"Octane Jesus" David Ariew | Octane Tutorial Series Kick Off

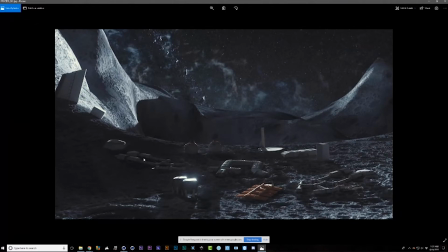8:06 I'm not that great yet at like I'm pretty good at like creating a procedural environment and finding an interesting composition, but this was actually a bit of a challenge for me, creating an interesting composition with the buildings themselves and Legoing it together in an interesting way.
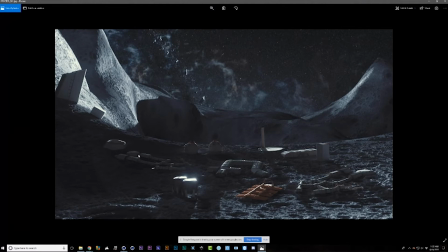8:23 So you can see here, it's pretty scattered. Like it feels not organized and not like how humans would build an environment, right? It doesn't feel like a city. It feels kind of cobbled together, and like the scientists that set this lunar camp down were not especially smart about doing so.
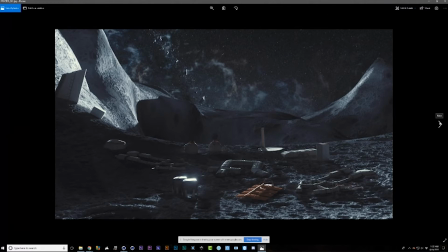8:42 I thought for a second, like if you can give yourself some rules for how things should go, that helps. Like for instance, okay, they probably wouldn't build things on this hill, so this was a stupid idea putting this here, this one too. So let's put them at least on the horizontal surfaces, right?
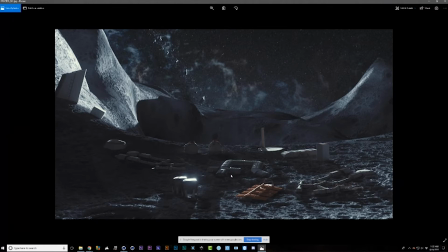8:59 And then beyond that, like when we see a city, even if it's a smaller encampment, we expect the most important things to be at the center, or maybe some larger scale things to be at the center. We're used to seeing a downtown element,
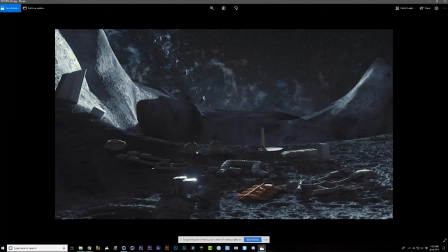9:13 right? So we're used to seeing clusters rather than this evenly spaced weirdness where it would be very difficult to travel from building to building because of distance. Humans would build in clusters and in kind of a grid. And then my other rule, I think, was, oh, let's put maybe the tanks towards the outside,
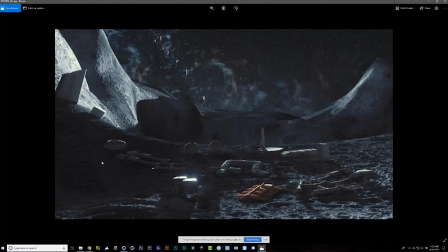9:31 or have a camp over here somewhere that's more for greenhouse stuff and farming with lower to the ground buildings.
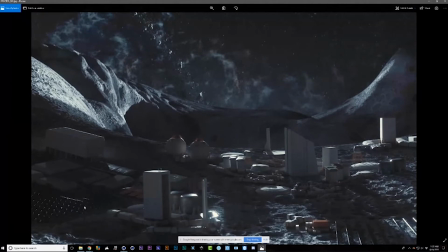9:40 So you can see I did that more here, where here we've got solar panels and these flatter buildings. I don't think this is my final. Let me go one forward. Oh yeah, this is showing, so here, another thing I think that was blowing the scale was this displacement moon surface.
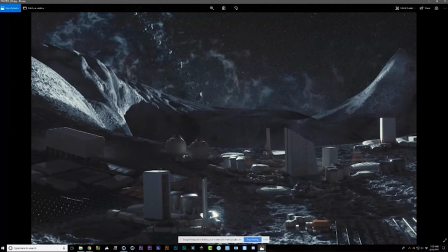9:55 Looked too, I don't know, it was making these buildings feel a little miniature for whatever reason. I think this is too deep. And in terms of the displacement. So I ended up but when I would take the displacement down, then I had the issue where the background looked too flat.
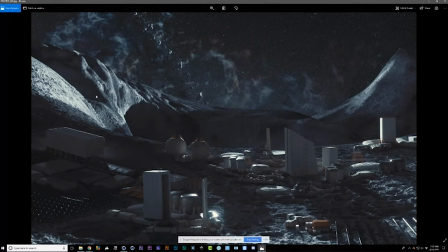10:14 You weren't seeing the differences in lighting and texture in that displacement. So I ended up splitting this foreground out and using an entirely different texture. So first I tried, okay, let's split it out and just take the displacement down, which I think helped. And then I went for an entirely different texture from realdisplacementtextures.com,
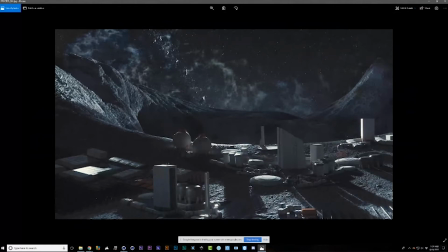10:33 which you can see here, which just looks a little more pebbly or like kind of helps the scale to some degree. I still think it might suffer a bit from looking like a miniature, but again, I think those lights would really help solve that.
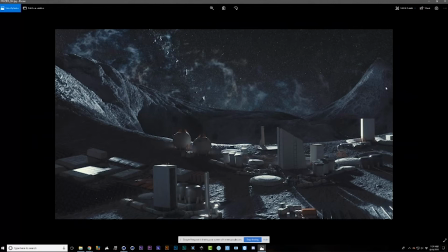10:49 But then the background, we still have that same lunar displacement. We're still getting these big craters, which I really like. And I can also show, like, I don't know whether you guys want me to just do, because we don't have that much time, I don't think I can build this from scratch, but I can show some elements.
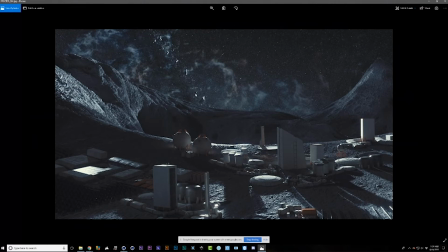11:06 There's a lot of different things I could show. I could show how to build an asteroid belt. I could show how to create a nebula. And the nebula is a bunch of VDBs from Mitch Meyer's pack, which are brought in and rendered separately and then baked out as a completely different render,
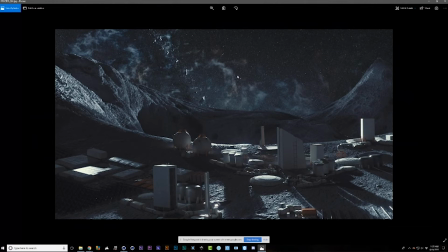11:22 and then brought back in onto flat cards, essentially, so that we're saving a lot of memory and not overblowing the VRAM on our scene.
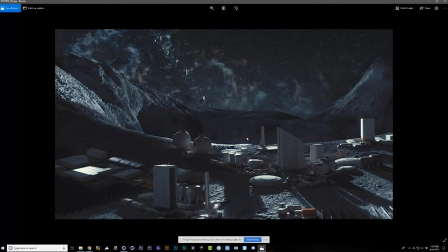11:34 So that's one thing I could talk about. And then just also setting up, I think maybe the most helpful thing would be setting up this overall displacement, how I've got these micro displacements, but also these bigger like craters going on to create these interesting
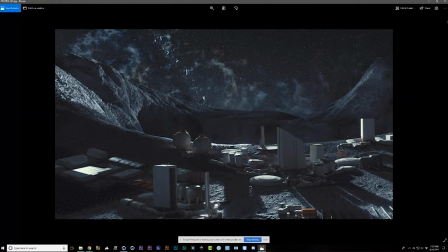11:52 landforms. Cool? Yeah, super cool. There've been a couple comments in here.
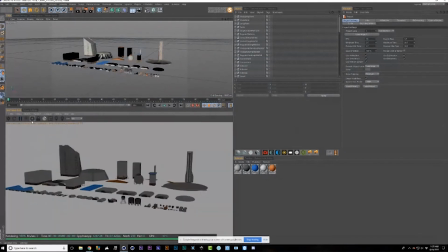12:00 Mabel says SSS material related, cool. Still life, microscopic thingy, cool. Space OFC, and oceans and stuff. Some cool ideas, some things to think about.